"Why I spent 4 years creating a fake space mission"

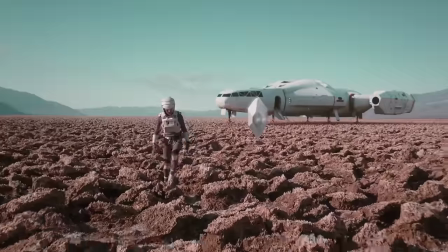So Horace is the alien I meet on the planet, completely made with computer graphics, although in the cave to create some real light spill coming off of him onto the walls, we actually put a light on a stick in a Subway sandwich bag. I didn't see anybody pick up on this, but I named him Horus because Horus means time.
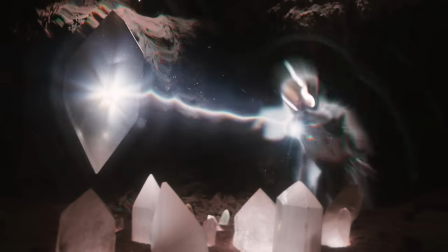He's a time crystal.
Did they come out of here? Oh my god! What just happened?
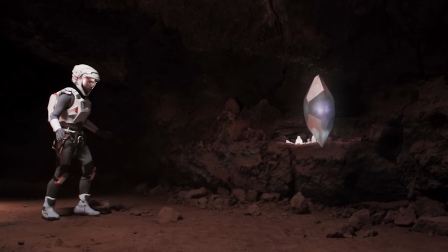I'm afraid I can't let you touch them.
To me, it says so much about a character immediately, how they react to their surroundings and stuff, and for Horus, he looks at you and is non-threatened immediately.
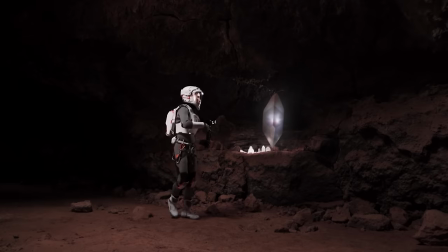I've decided you are very slow and easy to overpower.
So that moment does so much work to be like he's very very powerful and he needs to be because what he's doing is kind of his entire species kind of rests on it.
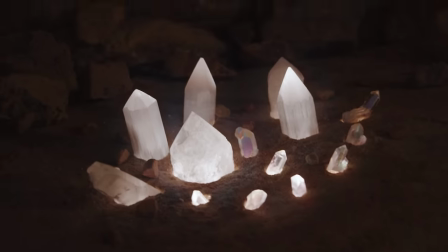It turns out the time crystals belong to Horus which puts my character in a conundrum because I went on this whole
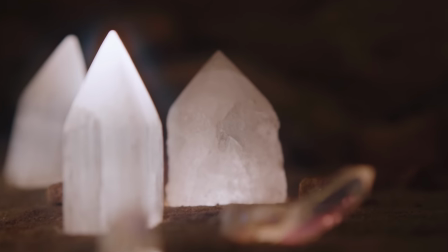journey just to take the crystals from this planet and now it turns out they belong to him, it turns out they hold together the very fabric of space, time, and also Horus and I have started becoming friends.
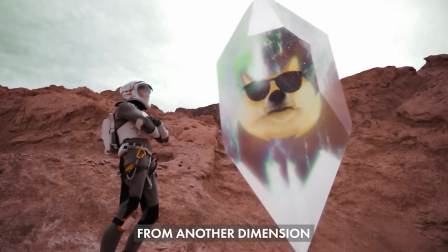I'm an alien, from another dimension, came full of crystals and abide protection.
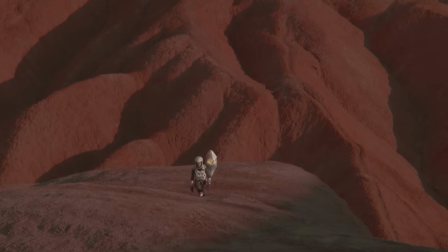So eventually I have to come clean to Horus about the fact that I came to this planet just to harvest these crystals and this obviously creates a rift in our friendship.
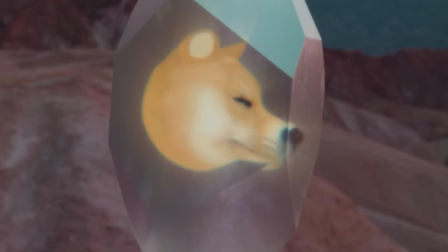They're the reason I came to this planet, I came to find more. I'm sorry Horus, I didn't know how important they are.
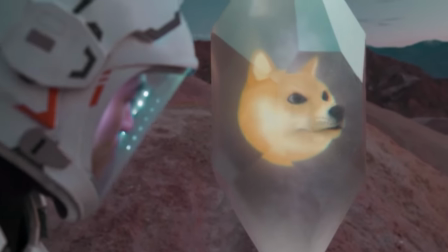They're incredibly important. I and every guardian across the universe have sworn to lay down our lives to protect these crystals.
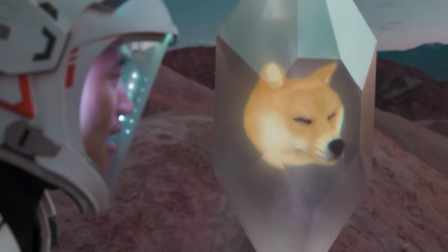Of course, like in any good musical, the emotional moment is when you burst into song. So the next episode is just a music video for my song, Turn Away.
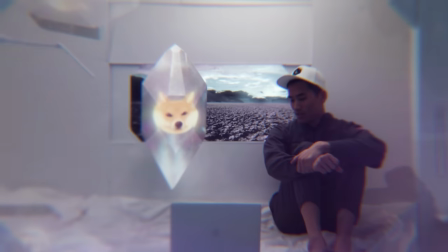This, I think, was the first time we see Brick be like a villain villain.
If Horace says no, I'm not going to, okay?
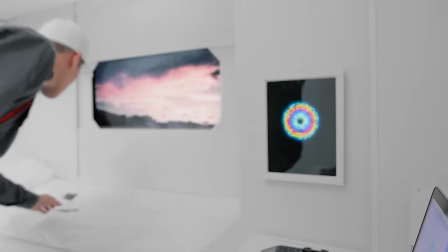Very well, Andrew.
Just like a slow close-up on the eye. It's like, come on. You knew. You knew she was evil. You had to have known.
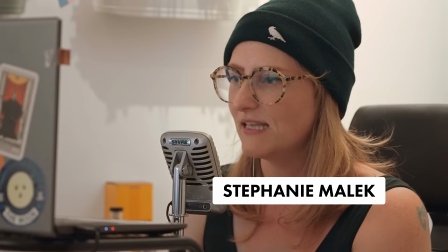No, Andrew. Not the dubstep that disabled my systems in a previous episode.
I have worked as a stage manager as well, and I feel like Brick is a stage manager of this mission. You know, she's behind the scenes being like, please just do the thing. I just need you to do the thing.
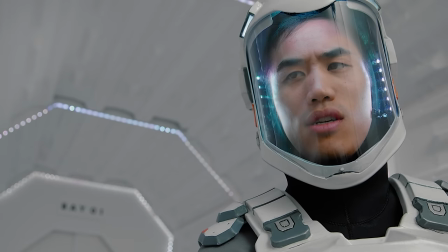Brick, is there a malfunction? Can you open the inner airlock doors? The doors are behaving according to my instructions.
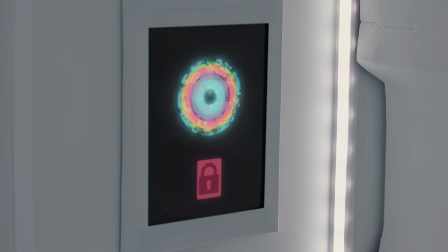What? Crystals obtained. Return to Earth for further study. What?!
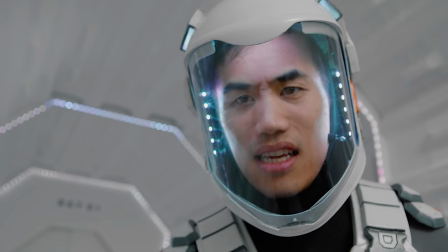Launch sequence initiated. Prepare for launch.
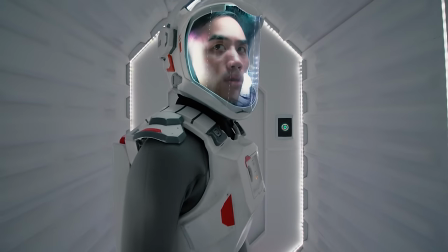You decide you're going to try and take control of the situation, and you use the Chekhov's gun. The thing we put in the beginning, which is the dubstep, most specifically like that frequency.
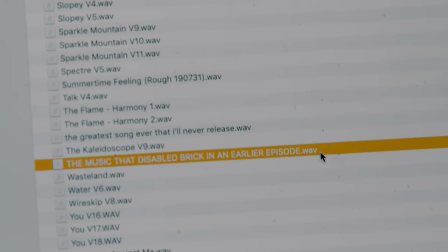If you choose to obstruct the procedure, I will be forced to render you unconscious.
A lot of people have asked if I could edit all of the story parts into one long video that they can watch, but it doesn't really work like that. It really was made to be these separate YouTube episodes. A lot of the gear demos, the tutorials, the music making, it's all part of the story.
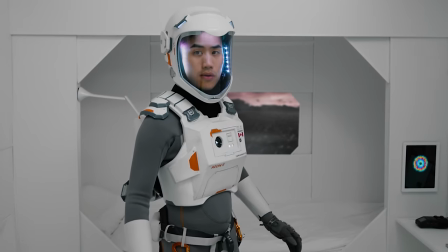No, Andrew, not the dubstep that disabled my systems in a previous video.
The whole point is that it's an experiment with format, and maybe not a successful one, you can let me know, but one that I wanted to try.
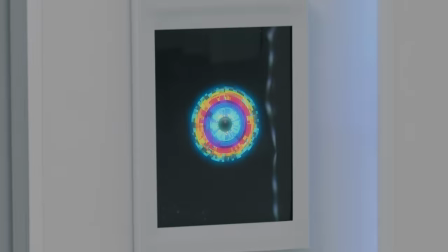That frequency will cause me to melt bomb.
I love that it could be educational,
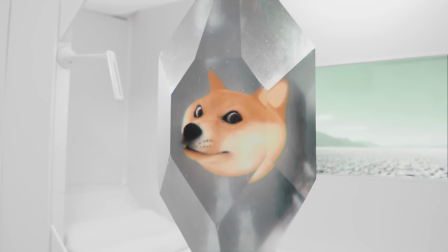it could be kind of zany and cartoony almost, but then also straight up badass sci-fi action movie.
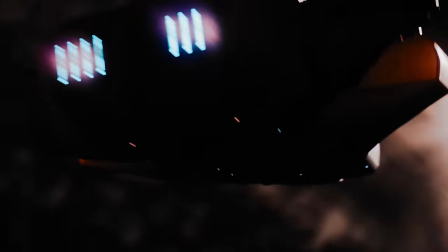Like some of these scenes, when I watch this, I get the same feeling as when I see the Millennium Falcon.
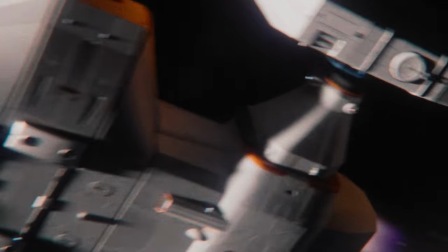Shout out again to Phil, our one-person VFX team.
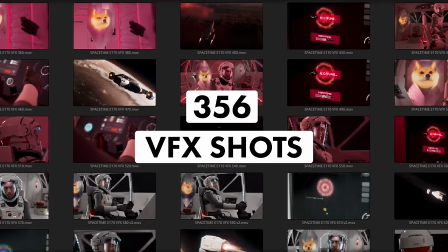It was the most intense VFX of this entire series, and I had the least amount of time to get it all done.
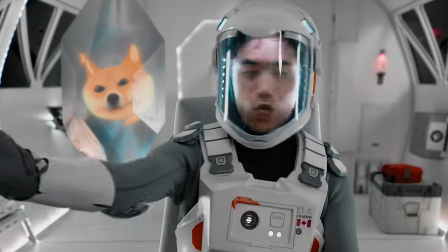Oh no. Rick, are you seeing this? What are you doing? Setting parts for it.
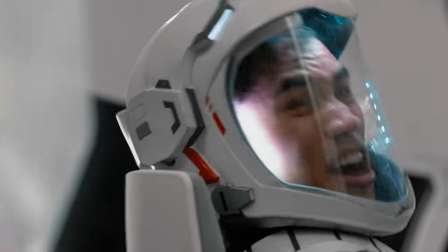Where's my job? Go!